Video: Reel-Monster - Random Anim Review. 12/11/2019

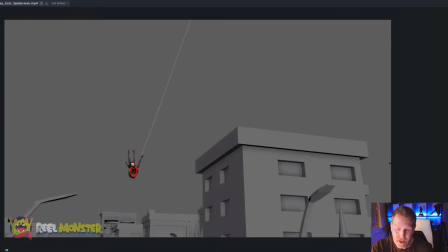[4:15]
You're just getting like these kind of overlapping shapes here. And I think you could take advantage of stronger posing through here. One thing I would say for everyone to keep in mind and to consider is when you're animating,
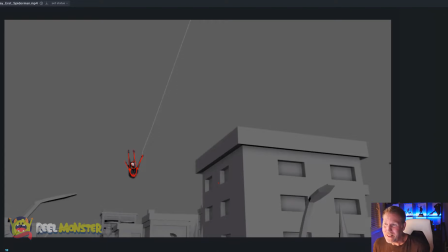[4:30]
especially body mechanics, really think about what you're imprinting on your audience, right? What do you want them to walk away from when they watch that shot, And so if you're doing pose heavy mechanics, then really think about those moments when your character is swinging through the scene like this,
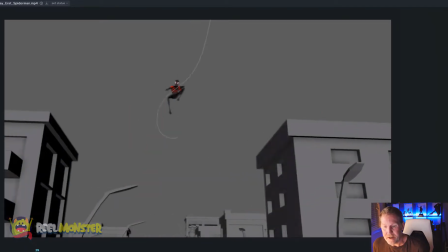[4:48]
and then they're going to hit this bottom mark here and then kind of whip up in the air, right?
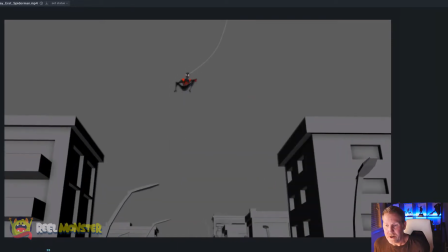[4:53]
There's an opportunity for hang time poses up here where you can hit a really cool graphic pose and just hold that beat for like a split second, not even a second, like a beat, right? Which could be You know, a beat's kind of like you feel it out, right? It could be a second, half a second, whatever.
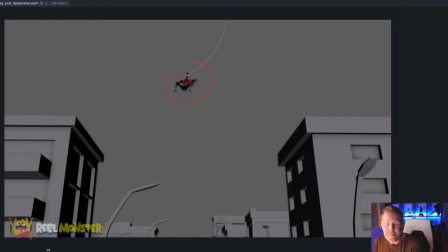[5:11]
But just long enough to like really sell that moment and put an iconic imprint on your audience, right?
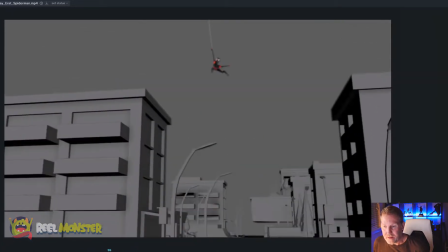[5:18]
And then from there, go into the next thing here. And then maybe start like this, but then as they come down the bottom, again,
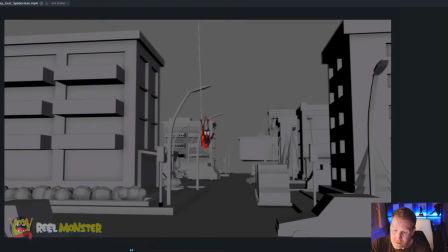[5:26]
think about how, you know, this tension right here is being applied. Maybe what you can do is, you know, you could probably do something where you have like all this tension applied this way, right? Okay. And so maybe you have this other foot here.
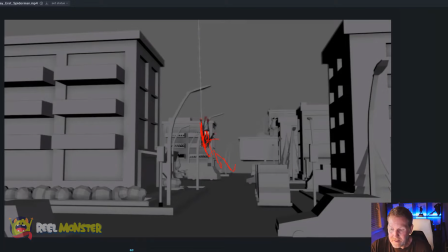[5:45]
You know what I mean? Like just thinking about how, you know, you might have like really cool opportunities to do kind of stuff like that, you know? And then he can come around to the bottom arc there and like pop up again, you know?
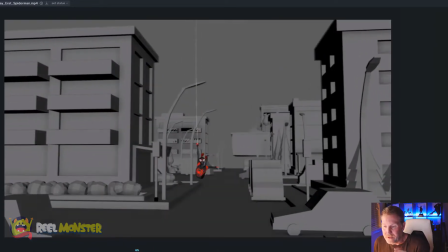[5:57]
So just, again, looking for moments to really sell poses and how long can you hold those poses, you know?
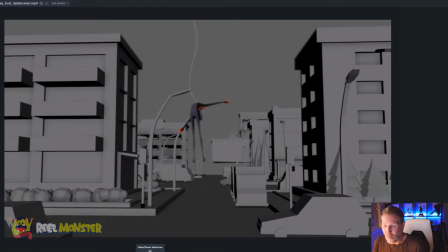[6:04]
Okay. And then things like this, when you get to this bottom here and you're like whipping him up, you know, just being careful not to get too tangenty here. Okay. But really thinking about like what you could do even here, just, you know, pushing,
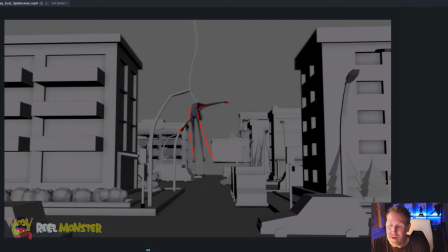[6:22]
you know, the asymmetry there, you know, and what you might be able to do like really graphic here and like really sell the eye into like these shapes, you know, whatever. Okay.
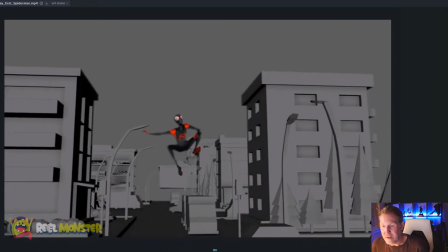[6:36]
Yeah, so just stuff like that's really important, I think, because you just want these moments like right here, you know, to really just pop and really sell
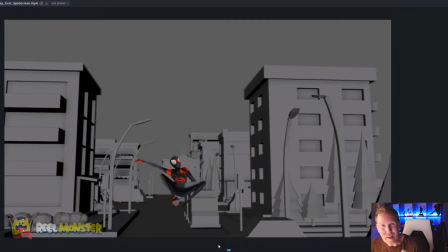[6:49]
just really cool badass poses, right? Okay.
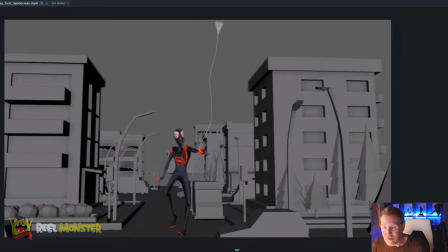[6:54]
Right here, when he goes to shoot the web up and then like pops up here out of frame,
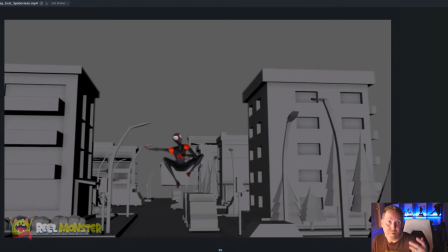[7:00]
I would, for two reasons, I would push that arm up to telegraph and to anticipate that web coming out sooner.
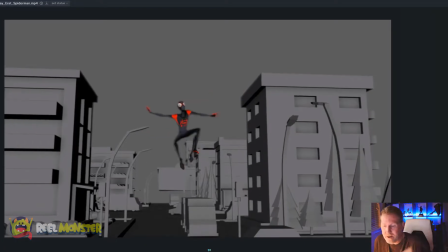[7:09]
One, it tells the audience that he's gonna shoot the web, right? But two, you're doing it so late that he's already at his bottom mark right there
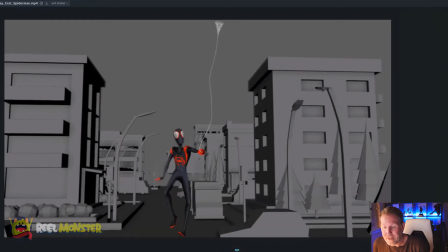[7:19]
at frame 99 and you've just started to shoot the web. And so the fact that he pops up right here, I don't buy it because he's not anchored to anything.
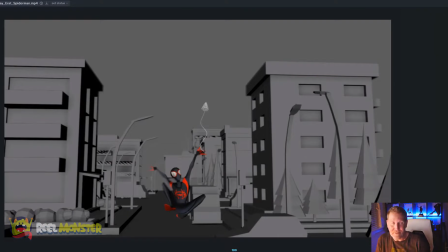[7:27]
So you want the web definitely to be anchored off camera somewhere. So when he like yanks the web, it pulls him up out of frame and you believe it, right?
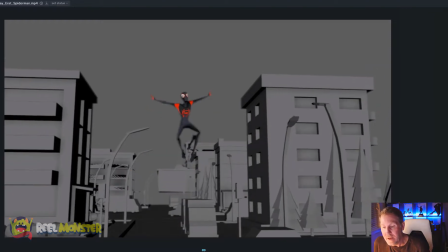[7:37]
It's got that believability factor. Okay. And again, it's also about anticipation, right?
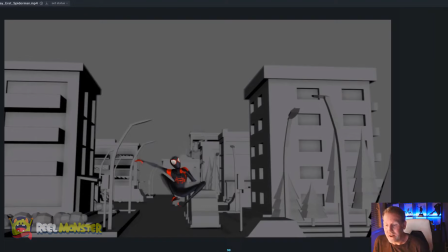[7:42]
So just like really clear ideas, telling your audience like, whoa, boom, right? Okay.
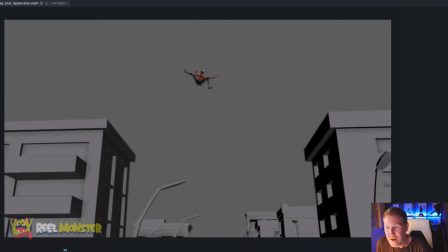[7:47]
And that goes from here as well. I think right here, there's an opportunity for him to,
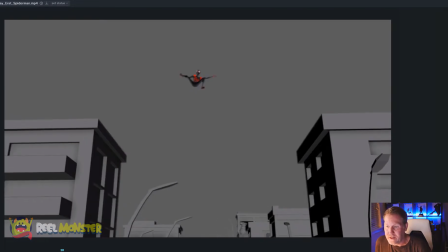[7:52]
right around the top of his apex right here, to just like whip the arm out and get ready to shoot the web.
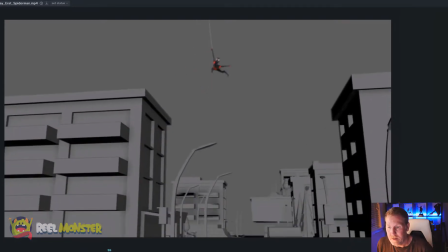[7:59]
Okay. Yeah, stuff like that. Really cool.
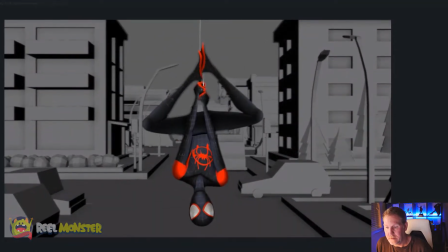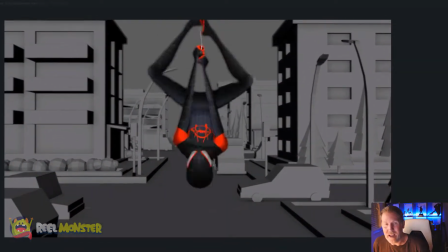[8:11]
Nice. But overall, I love your camera stuff. You know, it's really fun. It's smooth.
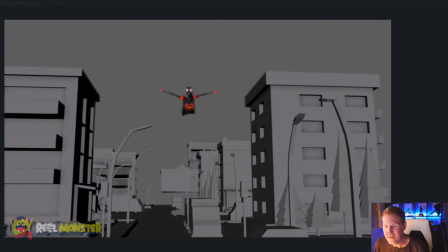[8:15]
You have a nice eye for camera work, I believe. Again, it's very entertaining.
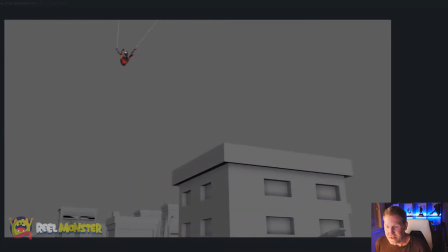[8:21]
I think you did a great job overall.